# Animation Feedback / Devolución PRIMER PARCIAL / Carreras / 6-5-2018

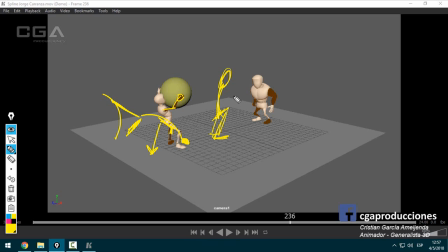[8:13]
Con los pies como los planteaste, perfecto, ahí. Y el objeto pesado siempre cuando pesa algo tiene que estar ahí abajo. Y las manos del personaje agarrándola bien de abajo, ¿sí? Si vos me decís que la pelota la levanta y como si nada,
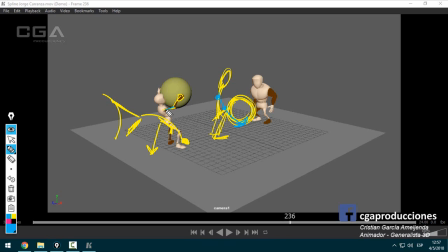[8:31]
sin apoyarla sobre su pecho porque ahí está separado y encima los brazos flexionados, ya te digo, ahí perdió bastante peso la pelota.
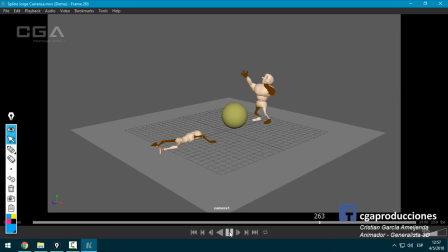[8:39]
Y ahora a ver cómo siguen. Bien. Está bueno que anticipe para lanzar. No está bueno que lo haga saltar con los pies flexionados. Vos ten en cuenta que el salto es en realidad la consecuencia de que,
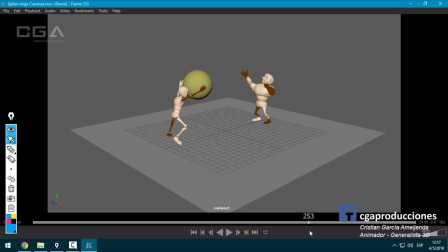[8:55]
las piernas se estiraron por completo y recién ahí nos podemos separar del piso. Si vos haces un salto donde intentás saltar arrodillado, te apuesto eso y no vas a poder. ¿Sí? Si querés saltar así, es imposible. Tenés que despegarte del piso lo que más puedas.
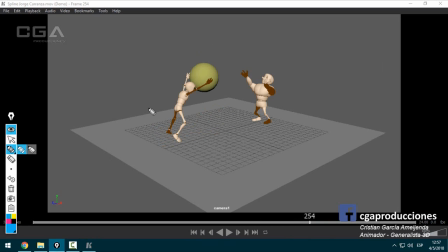[9:08]
Y recién, quizás en esta pose, cuando estás completamente estirado, recién ahí saltarías.
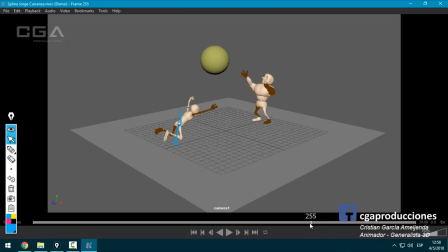[9:16]
Pero todo el tiempo antes tenés que estar pegado al piso. O sea, el salto está mal hecho. Y acá está muy rápido. Es raro este. Es como que, genial, hasta acá estamos bien. Y de golpe, pum, al piso, ¿sí?
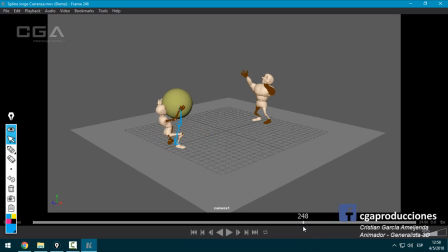[9:30]
Y la pelota, entiendo que la quisiste hacer acelerar, pero es un poco mucho. Además, supuestamente, si yo sigo tu lógica, esta es una pelota muy liviana. Pero de golpe, además de caer de golpe, ¿sí? Valga la redundancia, hace una animación muy extraña. Es como que parece un salto, como que faltan frames en la animación.
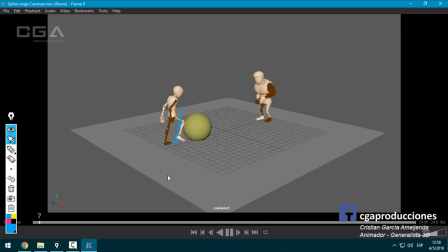[9:51]
Bien, eso sería lo del chiquito, ¿sí? Son bastantes cosas que hay que corregir. que no están al nivel que exige este parcial. Vamos a ver el de la derecha. Bien.
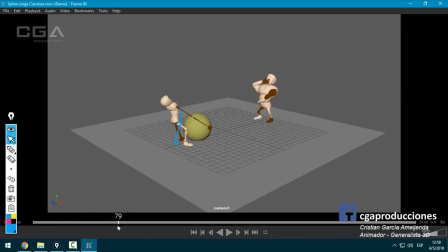[10:08]
Fíjate que los dos hacen como lo mismo en un momento, también acá. Uno se tira para atrás y el otro también, eso queda raro. La pose del gordito riéndose está buena. Lo que no está bueno también es que cuando mueve un pie, acá hay dos cosas. Primero, bueno, lo mismo de antes, no balancea el cuerpo.
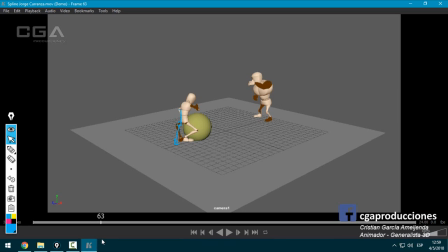[10:24]
Segundo, fíjate que no termina de apoyar el derecho y ya está levantando el izquierdo. Hay un momento donde el personaje levita. Ojo la interpolación ahí, hay una recontra colisión de la mano derecha entrando en el pecho. ¿Sí? Hay que elaborar, cuidar más eso.
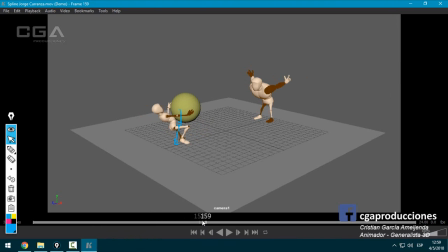[10:47]
Cuando ríe, es raro, habría que también darle un poco más de movimiento al resto del cuerpo y no solamente que se note que estás moviendo este controlador.
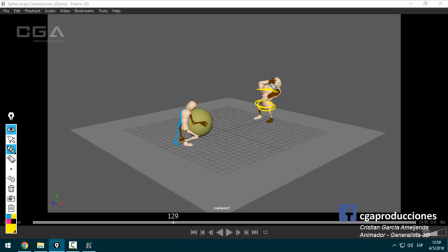[10:59]
¿Sí? Pues parece que estás moviendo este controlador y quizás un poco el del pecho y apenitas el de la cabeza. Mover un poco más el brazo, darle destiempo, que, o sea, que las carcajadas parecen que son como, vos tenés, mirá, la carcajada la tenés, punto A es este, ¿sí?
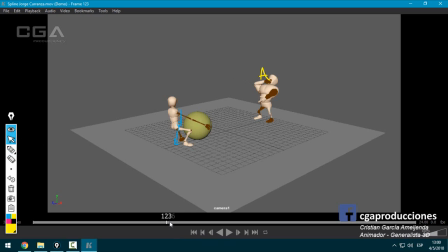[11:15]
Ahí tenés el A, bien, y después el otro extremo es atrás, B.
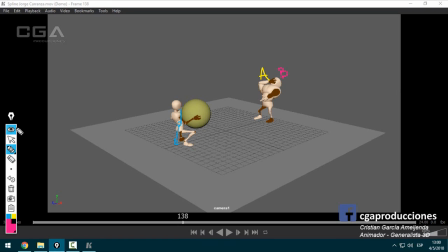[11:24]
Entonces, lo que pasa es A, B, A, B, A, B, es como siempre el tipo se ríe igual. Y en realidad hay que darle un poco más de variación a la risa, ¿sí? Tipo que en algunas levante más el brazo, que en otras lo baje, que cambie la pose.
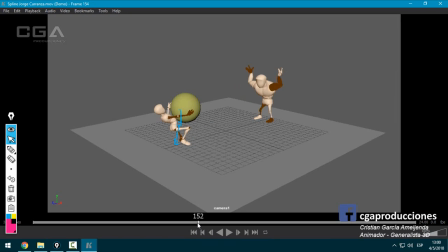[11:36]
Está como muy robótico. Bien, esta pose está un poco demasiado exagerada. ¿Qué es lo que hace acá? O sea, no se llega a entender esto, ¿sí?
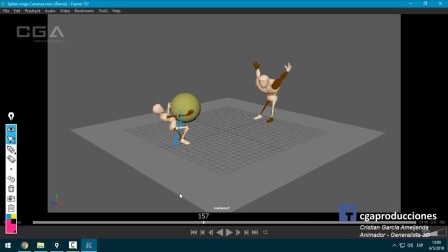[11:47]
Está bien, me hiciste esta pose, ok, que es una sorpresa, pero mantenerlo en el lugar, que el espectador entienda qué es lo que está pasando. No se entiende, porque de golpe, de forma rápida, aparte, cambia eso, ¿sí? A esta pose, muy muy raro. Y fíjate cómo interpola la muñeca, ¿sí? Fíjate esa pose que está rara también.
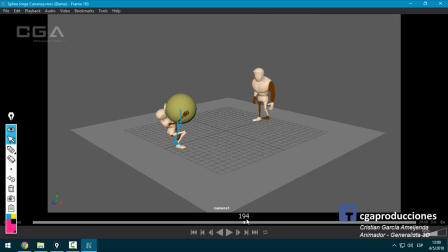[12:07]
Ahí pierde equilibrio otra vez, lo mismo de siempre, el pasito, ¿sí? Ojo ahí los icas que quedan congelados también, ahí de vuelta. Fíjate, es como que la mano de golpe quedó congelada en el espacio.
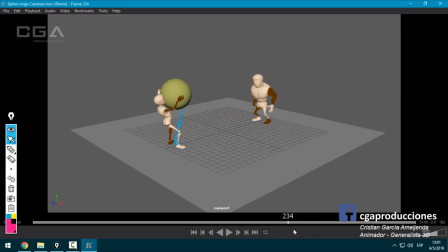[12:20]
Ese saltito no me disgusta, y acá de golpe el personaje dice pum, y se congela por 46 al 67, o sea, casi que se congela por un segundo entero, ¿sí? Tenés un JPG ahí, no es una animación esa. Eso también, tenerlo en cuenta.
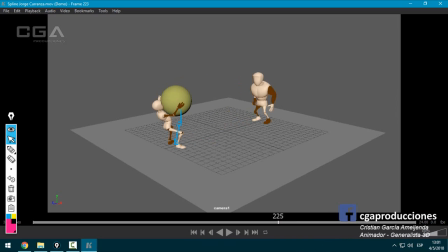[12:41]
Falta también armonía en los dedos, ¿sí? Acá veo, no llego a ver por el, me parece que está demasiado como, hay un dedo gordo así,
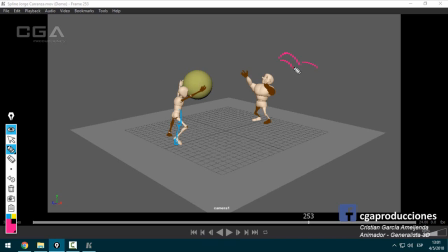[12:52]
después tenés la mano, tenés otro dedo así. Justo no lo llevo a ver bien porque está como el personaje ahí. Y después, otros dedos así, ¿sí? Y eso está raro en realidad. O sea, no es una mala pose quizás para otra situación, pero para esta habría que darle un poco más de armonía.
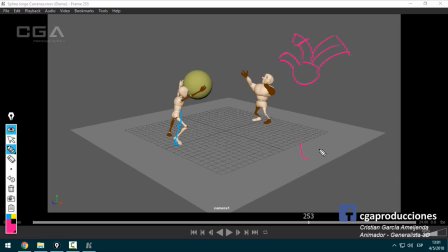[13:11]
No digo dejarlos como está por defecto, pero sí quizás darle una pose más. Ahí. El dedo gordo ahí, ¿sí? Y está bueno que quieras separar un cachito los dedos, pero trata de darles, por ejemplo, ahí y un poquito ahí, ¿sí?
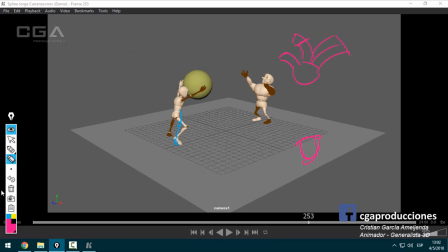[13:29]
O sea, acá me quedo como, no, me quedo muy parejo, pero vamos a hacer algo más parecido. Si vos tenés la mano ahí y ponés el dedo gordo acá, así, ¿sí? Y después está bien, vos podés darle
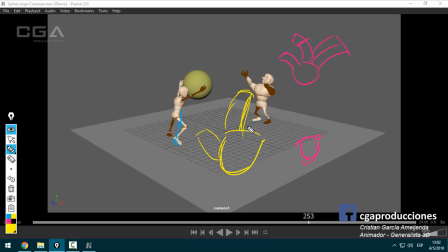[13:47]
ahí a este dedo, por ejemplo, y este sí lo podés separar un cachito, que no quede junto. Ahí se entiende un poco mejor, ¿sí? Entonces ahí que lográs una simetría en la pose. Y no necesariamente tienen que estar los dedos juntos, pero esto ya, uno para acá, otro para acá y otro para acá, queda raro.
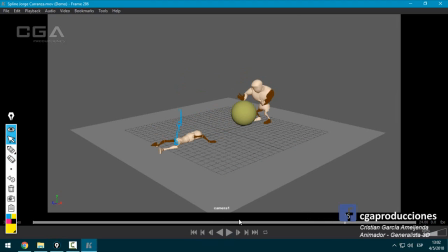[14:08]
Seguimos. Bien, acá pasa otra cosa muy rara, y es que para mirar para abajo, lo mismo te desafío que lo hagas vos, mirar para abajo con los brazos arriba es antinatural.
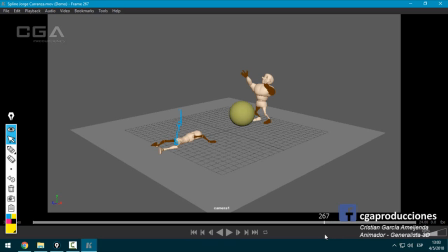[14:21]
No imposible, pero es antinatural, ¿sí? Y fíjate que acá el Rick te está diciendo, estás haciéndolo mal porque el pecho de golpe está teniendo una forma muy rara. ¿Qué es lo que falla acá? Y bueno, que hay que bajar un poquito los brazos, ¿sí? Apenitas, te digo, no digo de llevarlos acá abajo, ¿eh?
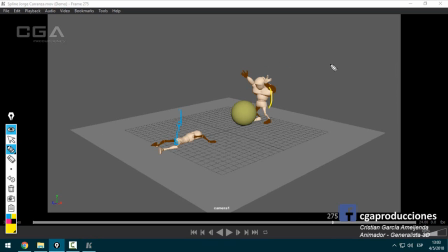[14:36]
No, no, no, digo, vos querés mantener como que el personaje está quizás mirando para abajo, pero con los brazos arriba, bueno, bajalos un poco igual, baja un toque los omóplatos. Labura eso para que el Rick no se te rompa como se está rompiendo ahí. Bien, acá también esta acción está demasiado rápida.
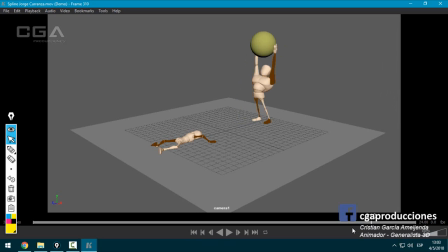[14:55]
Bien, y esto es muy raro. Entiendo que quisiste hacer como que el tipo la levanta de una, pero no le das tiempo arriba al espectador. A decir, yo lo que haría es, pum, la levanto de una porque soy reforzudo, me encanta esta pose, pero mantenerlo ahí un cacho, aunque sea que tiemble, que se quede en el lugar y no que baje acá.
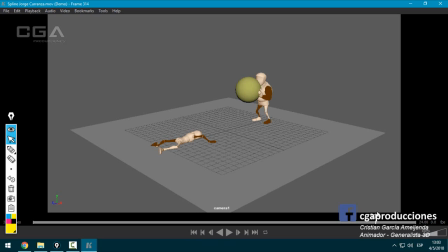[15:14]
Pierde un poco de sentido. Esto está bueno que Lance estaba viendo esto, ¿no? Y se quede como destartalado en el piso, me parece que está bueno, pero yo tampoco rompería así la pierna.
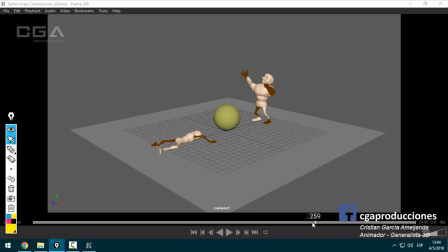[15:27]
La dejaría como esta, que lo hiciste muy bien. Bien, en general creo que hay muchas cosas para corregir. Claramente lo habrás escuchado en los 15 minutos de grabación. Pero más que nada, creo que lo principal, ¿sí?
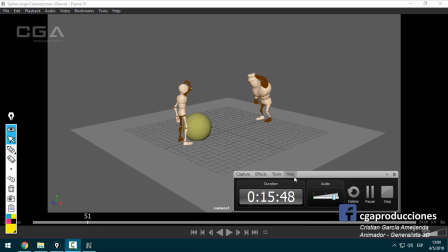[15:45]
Sacando todas cosas más básicas como metabolismo, actividad y demás, que obviamente suman, lo principal que es el pasaje de pesos no está bien hecho, ¿sí? Así que nada, va a haber que pulir bastante, bastante esta animación. Bien, seguimos con Fernández.
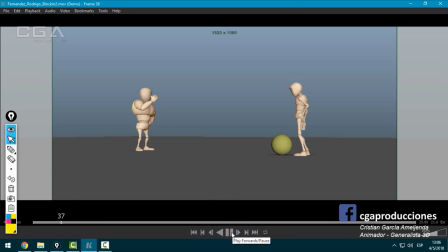Bien, me gusta, el blocking está muy bueno. O sea, las poses están muy bien hechas.
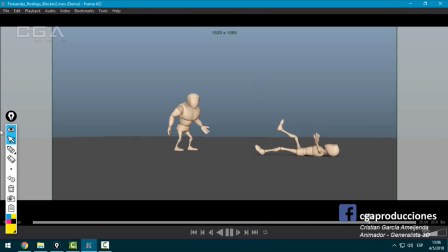[16:17]
La parte física se la nota bien también. Bien, como blocking es bueno, ¿eh? Y las poses están excelentes. Estaba viendo nomás una cosa.